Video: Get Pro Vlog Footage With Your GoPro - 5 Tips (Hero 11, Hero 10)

If you shoot vlogs with your Hero 11 and you want to get pro looking footage there are five really simple things that you can do.
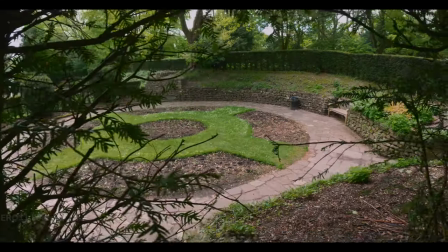The first thing you can do is use the auto exposure lock. Despite what I've said in previous videos of mine you don't have to shoot with manual camera settings you can use auto exposure and actually auto exposure is going
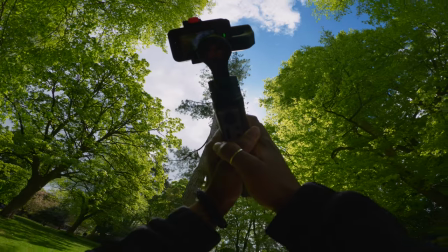to be awesome when you just want to get footage really quickly you don't want to have to keep changing your camera settings and switching out ND filters so auto exposure is absolutely fine but in order to stop the
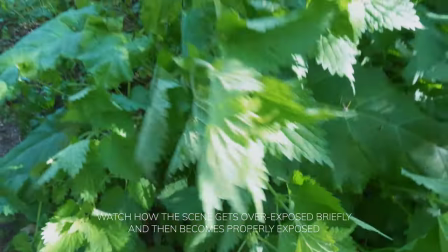footage from fluctuating in exposure so if you're filming
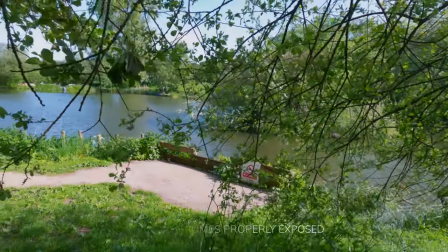part of the scene and then you move and then it changes the exposure using the
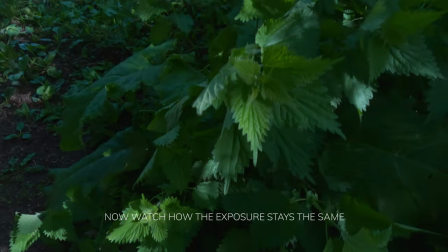auto exposure lock is gonna maintain your exposure across the scene.
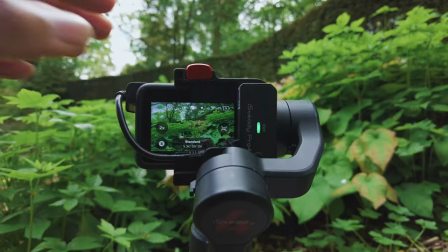So the way to enable auto exposure lock is by tapping on the screen and holding the screen and then you'll have this spot meter that comes up
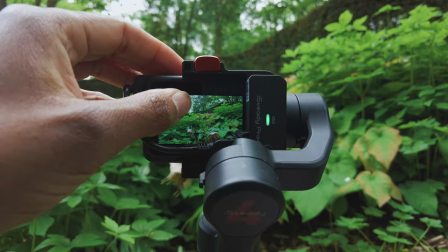and then in the scene whatever you want to expose for whether it's the sky or the foreground if you drag that box to that area the
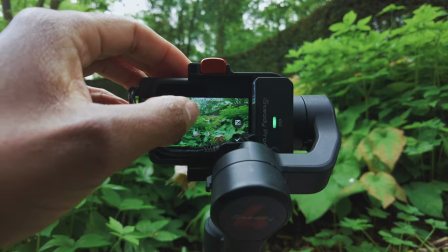Hero 11 will expose the scene accordingly and then if you tap in the box it'll place a lock icon in there which means that your exposure
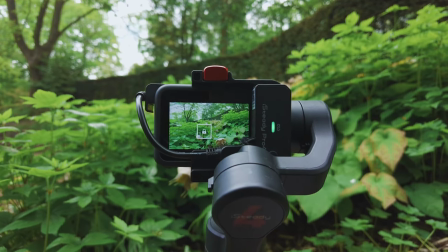is locked in and then you just need to hit the tick in the bottom right corner and then you're good to go to start shooting.
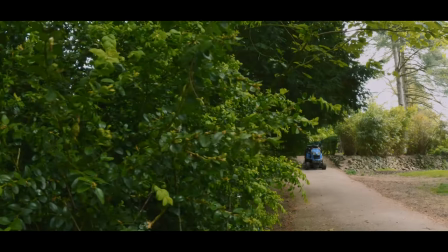So the reason why auto exposure lock is so handy is if you were shooting a reveal for example you had the camera behind a tree
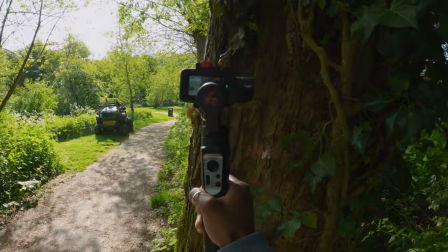for example and then you wanted to reveal the scene out in front of the tree then what would normally happen if you didn't have auto exposure lock on
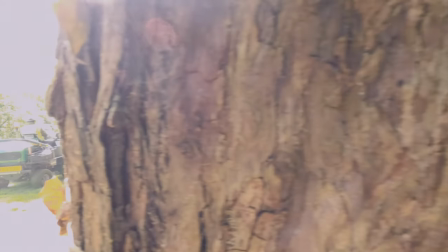is the GoPro would expose for the tree so it try and make the tree bright and then what's in the foreground would then be overexposed and so what it's going to do with the auto exposure lock if you expose for the scene and then you bring the camera back behind the tree then
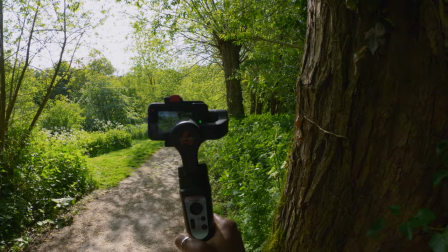the tree is going to be dark but then as you move the camera out from behind the tree then the scene in front of you is going to be correctly exposed and that's kind of what you want. So with that in mind the next tip comes down to framing, movement and angles. What typically happens a lot of the time is most people will just think about filming everything from chest level because that's kind of a natural way to do things.
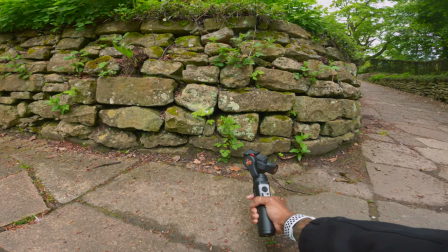So to mix things up a bit think about getting shots where you can slide along the ground.
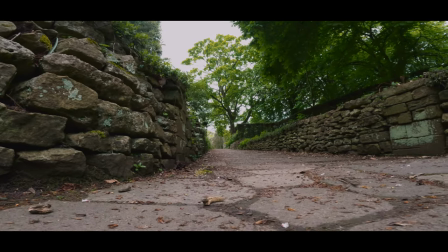Think about getting shots like previously what I said,
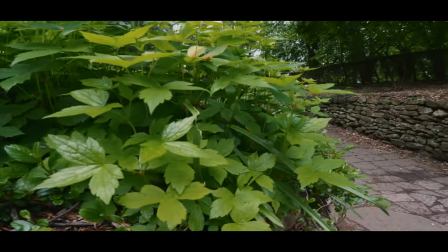using reveals to reveal a scene so starting behind something and then revealing the scene out in front of you.
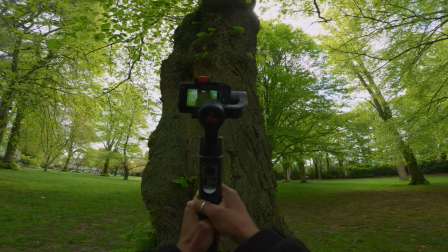Shooting shots higher up so just looking up above you you can get some really great footage which just
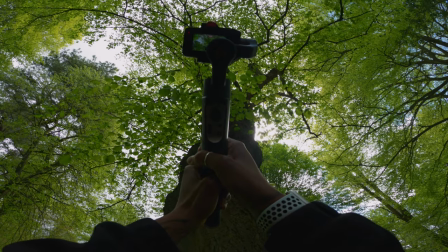makes your b-roll sequences a little bit more dynamic and a little bit more engaging. And then also with your movement just making your movement quite slow so not whipping around with the camera and doing lots of quick pans because it just gives the viewer time to process what they're actually seeing and it just makes the footage look a bit more cinematic so
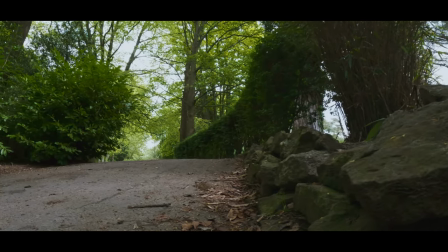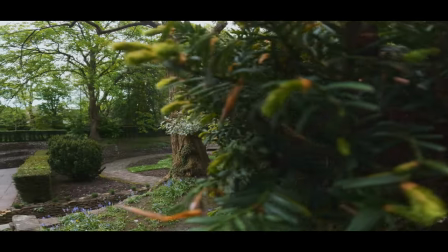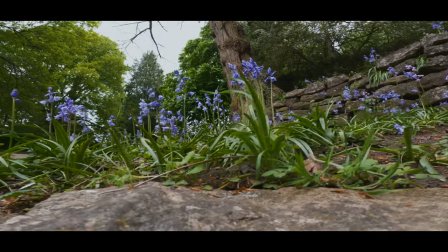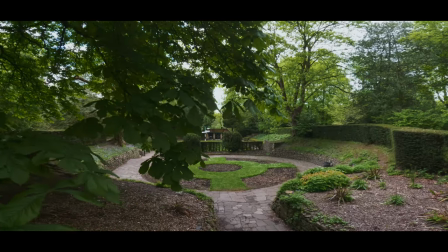when you're filming those really slow shots where you're not panning really quickly and you're trying to get really controlled shots even though the hero 11 has really good stabilization there are going to be times where you might introduce little jitters and little shakes and this is kind of normal because it's a really light camera so you haven't got the weight of the camera to kind of steady your hands so the way to get around that is by shooting at a
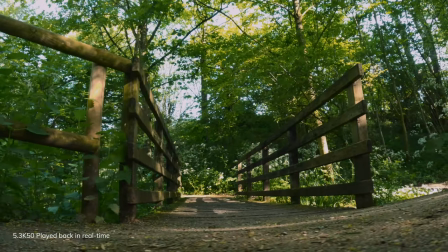higher frame rate so if you're shooting 25 fps then you could shoot in 50 fps instead and then you could slow it down to 25
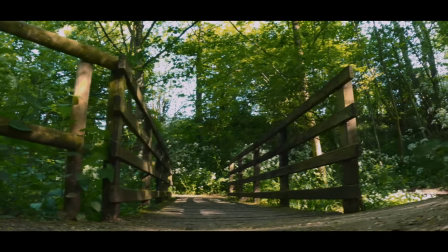fps and then you'll have really smooth motion or really smooth footage but if you don't want to have slow
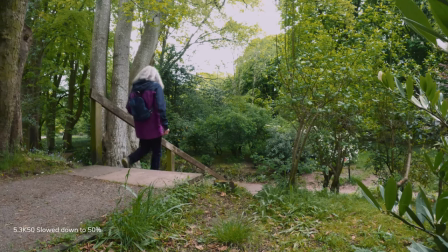motion in the sense that people are walking around and you're seeing you don't want them to be slow then there's not a huge amount that you can do about it but if you're shooting
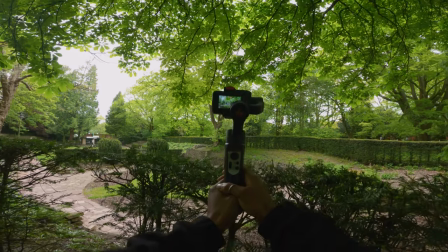nature scenes where it's just the trees and the branches and flowers and bushes and that kind of thing then slowing the footage down looks really nice and controlled and it's a really good way to just get smoother footage so
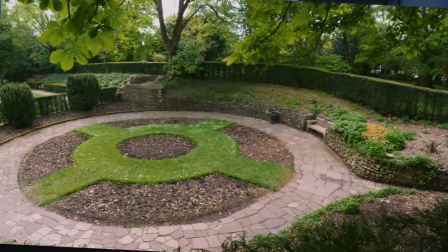tip number three comes down to focus and as you know action cameras have fixed focus so usually the minimum focusing distance is 30
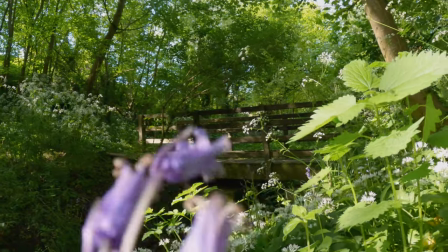centimeters which can be used to your advantage so one of the things that you obviously have to remember is that you have that 30 centimeter minimum focusing distance so if
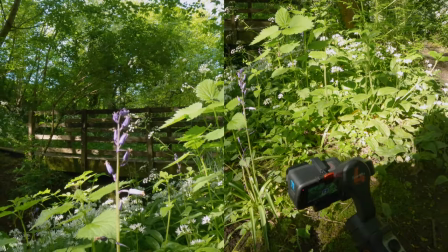you're trying to get something up close and have it in focus then you need to make sure that you're maintaining that 30 centimeters
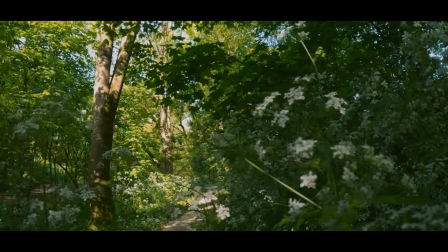but if you want to have a bit more of a creative shot and you're
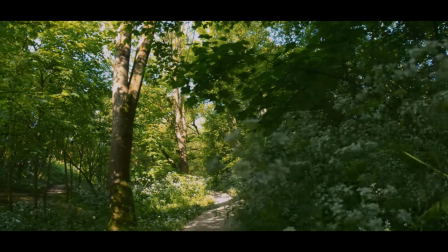doing kind of like a sliding shot or anything like that then you can use things
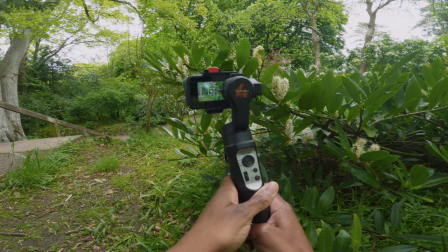that are in the foreground to create a bit of a blur and then have what's further out in the scene in focus so again this works really well if you're
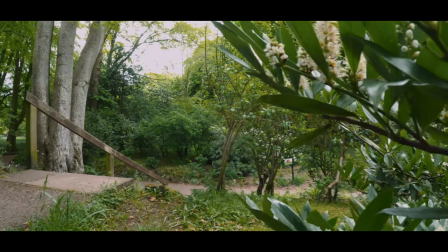doing any kind of reveal or sliding shots because you've just got that extra dimension so particularly with slider shots if you can put
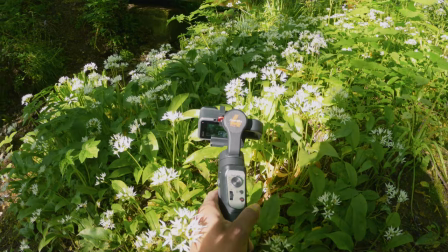something in the foreground which is going to be blurry then it makes the movement look like there's more to it, rather than it just being almost like a two-dimensional sliding shot.
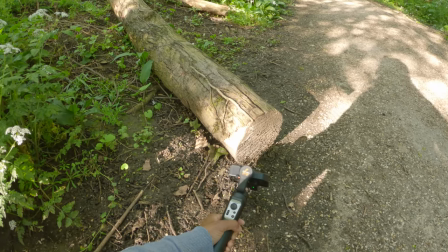So when you put your b-roll sequences together they're just going to look a little bit more interesting and when you want music for your b-roll sequences Track Club is the place to go they have a highly curated library of high quality music and they've got an awesome feature called MixLab which allows you to customize tracks before you download them so if you want to remove certain instruments from a track that you found that you like but
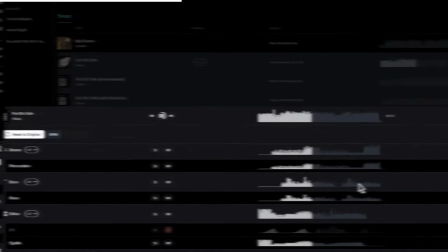something just doesn't sound quite right then you can either mute that instrument or just turn the volume down a little bit you can isolate certain instruments as
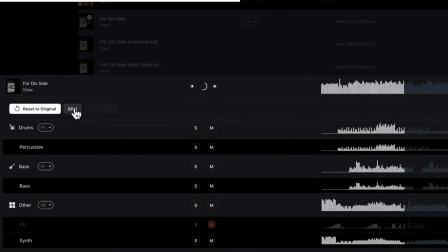well you can also change the beats per minute so if the track feels a little bit too fast or a little bit too slow for what you're looking for then you can speed it up or slow it down and when you find a track that you really like if you want to kind
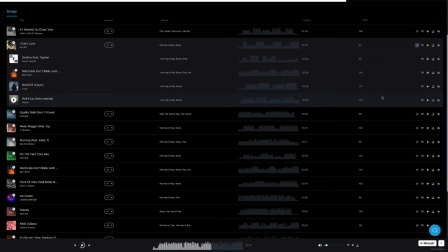of carry on that same theme throughout your video then you can look for similar tracks to the one that you've just found so it really is an awesome music site i've dropped a link in the description where you can get a one month full access free trial so it's definitely worth checking out and thanks track club for sponsoring this video so
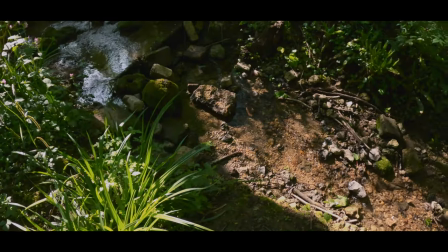when it comes to tip number four even though the hero 11 has awesome stabilization using a gimbal is gonna give you the ability to have more creative shots
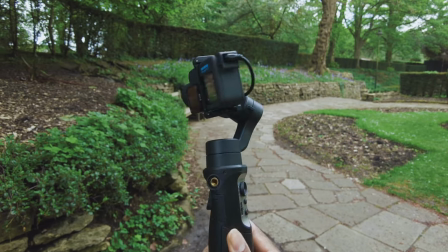but also use nd filters and also film when it's low light and still get stable footage one of the things that electronic stabilization isn't great
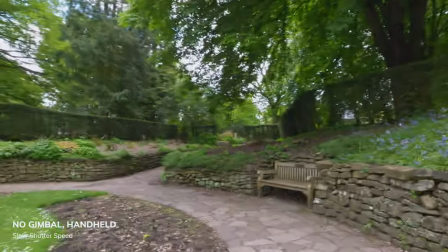for is slower shutter speeds and in low light your shutter speed drops significantly to compensate for the loss in light and so your stabilization is just going to be all shaky and wobbly and the footage is just not going to look very good so using a gimbal is going to completely eliminate that
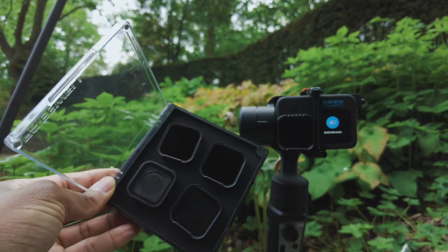and if you want to shoot with nd filters because you want more natural motion blur in your videos then you're also going to need a gimbal because you're
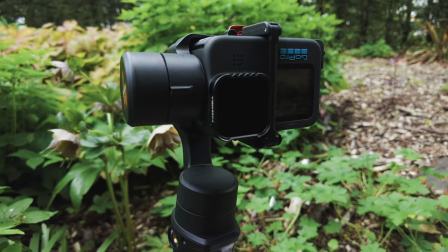dropping your shutter speed down to let's say 1 50th of a second if you're shooting in a frame rate of 25 fps and so that's a slow shutter speed and again the image stabilization isn't going to work very well. But when it comes to the creative side of using a gimbal this is where you can get some really interesting shots especially if you use an extension pole and then you can get jib-like shots. These are especially great if you want to get sweeping shots or really high shots so you don't have a drone and also if you're filming somewhere where you
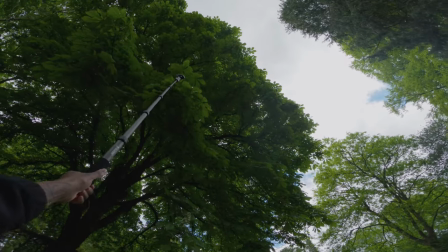can't actually fly a drone so the gimbal is just going to give you that extra movement with the camera that you wouldn't get if it
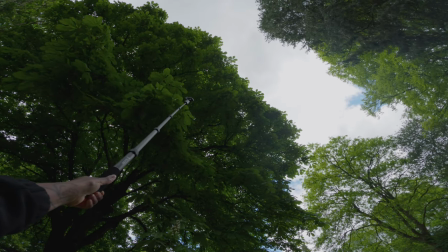was just on a pole by itself.
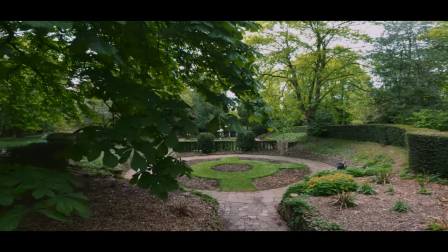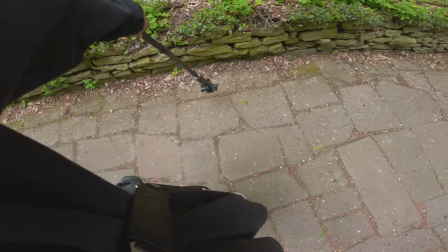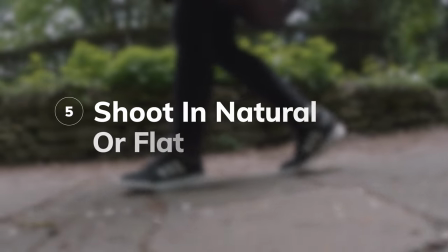So when it comes to tip number five this is mainly to do with your camera settings but more so to do with the colour profile that you use. So shooting in vibrant I find is really saturated and it doesn't look natural and you just really get that GoPro look that everyone
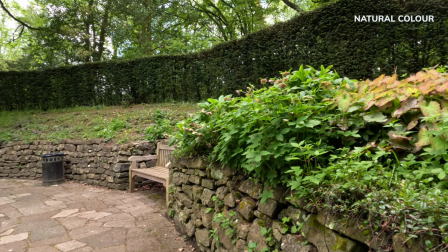knows it's a GoPro shot on a GoPro whereas if you shoot with natural you kind of still get it a little bit but it's not quite as much but if
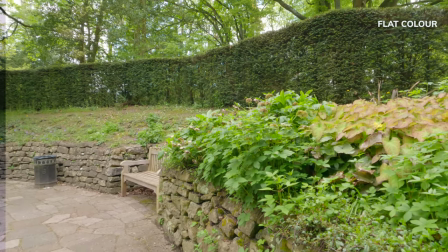you shoot flat and then you colour correct and color grade the footage then you can get some really nice looking footage from the GoPro.